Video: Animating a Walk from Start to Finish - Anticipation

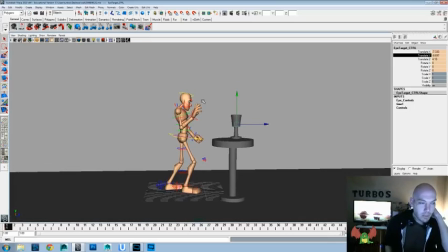33:06 He did stuff on Planet of the Apes, and I believe he did stuff on Spirit, Stallion of the Cimarron, and a bunch of other great movies. But one tip that he gave me, especially in acting shots,
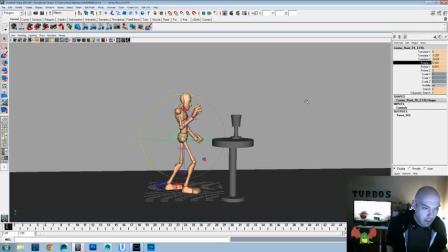33:22 to really help with eye contact with your characters, is to take the eye controller of one character and to plant it straight into the like forehead of the other one, so that you know without a doubt that that character's eyes are focused on that character, on that other character.
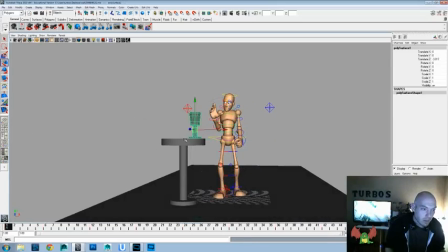33:40 Okay, the only thing with that, before we get into that too much, I'm gonna go ahead and grab both of those, create a new layer, and turn the visibility off, just so I can see that, because I want to kind of narrow the lids on there a little bit.
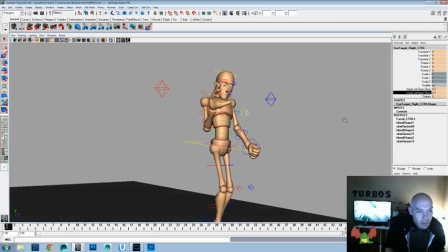33:57 It helps give a sense of focus too, by doing the eyes on there.
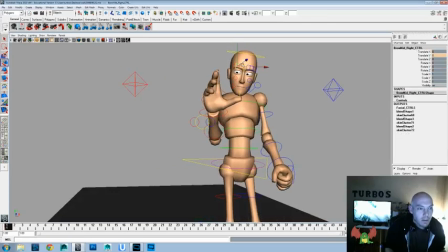34:02 You don't want them too much or it'll look sleepy. And let's maybe go ahead and shape the eyebrows a little bit too.
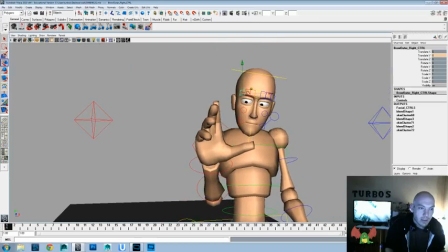34:10 Again, not all this stuff is going to be really that visible from the camera angle that we're working on, but that's okay. You know, the more you add to it, the more.
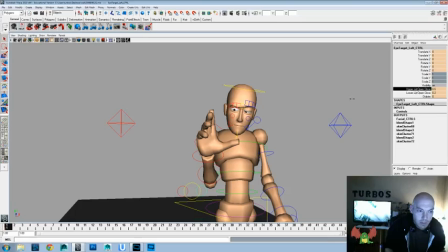34:25 Let's go ahead and even open that one a little bit, just to give a different variation of shape.
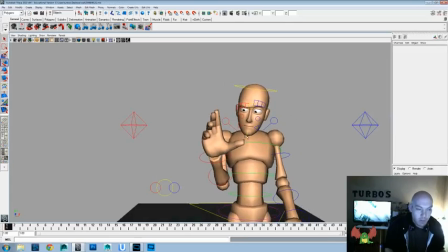34:29 But the more that time you put into it, and the more love and animation that you put in everything, as long as it's not too over the top and it's still subtle and supports the idea of it, the more it's going to feel natural and it's going to feel real, and you're going to create that illusion of life.
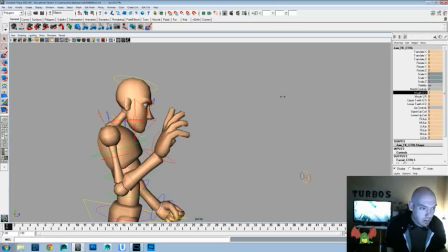34:46 And let's go ahead and grab mouth down and lower lip curl.
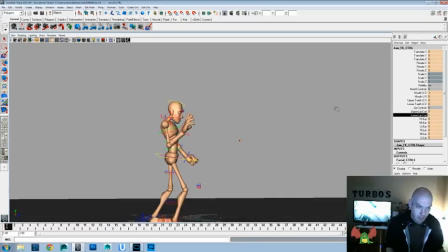34:52 I like to kind of give a little bit of a pouty lip. Excuse me, got the hiccups again.
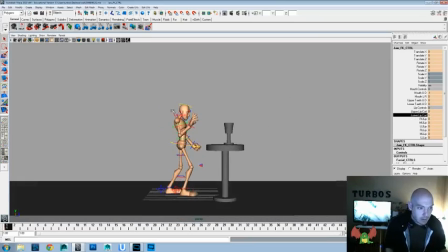34:56 Okay, so right now now that's a pretty good starting pose, and let's go ahead and save that off. And we're going to want to do something like here.
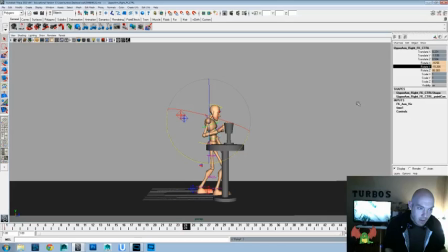35:13 This is rotated back and out. And this is probably going to be down. And we'll go ahead and even play that up a little bit more, something like that.
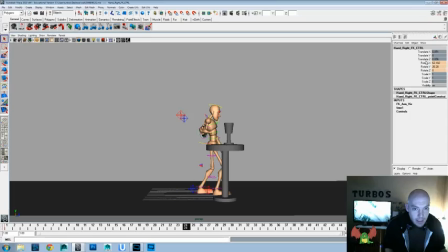35:32 And we'll drag that hand back. I'll have to use some rotate Z and rotate X. Let's really play that up a little bit.
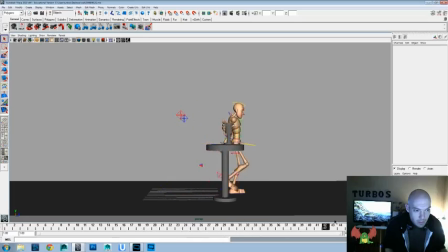35:50 And then we'll go swoop down and grab that cup. Now I'm not going to set up the constraints just yet because I want to make sure this movement's working, and then we can go ahead and do that.
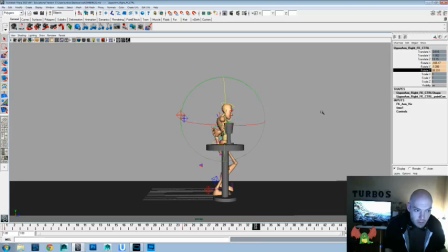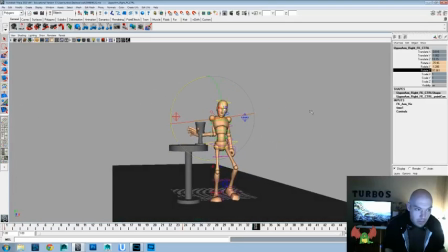36:16 We do have to be aware that we don't want that intersecting, so just try to find a
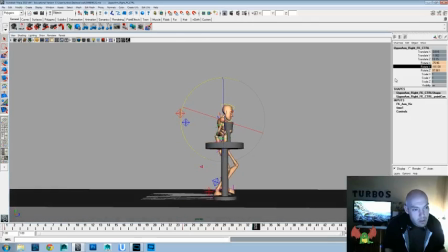go right till 40.
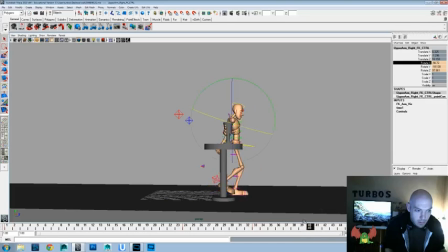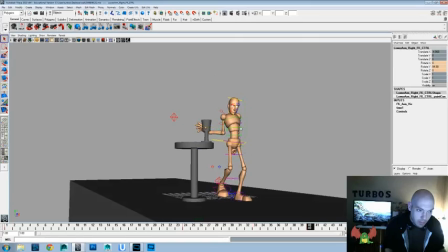36:46 And this, like I said, this is going to be a little bit of the playful period where we figure out what's going to work and what isn't going to work.
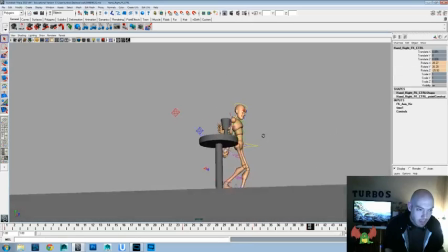36:54 So that's okay. We'll play with the timing and we'll play with the posing.
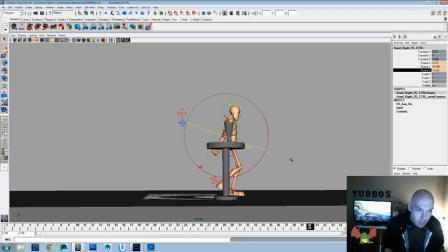36:59 And just want to make sure that we get something that feels good and natural with that.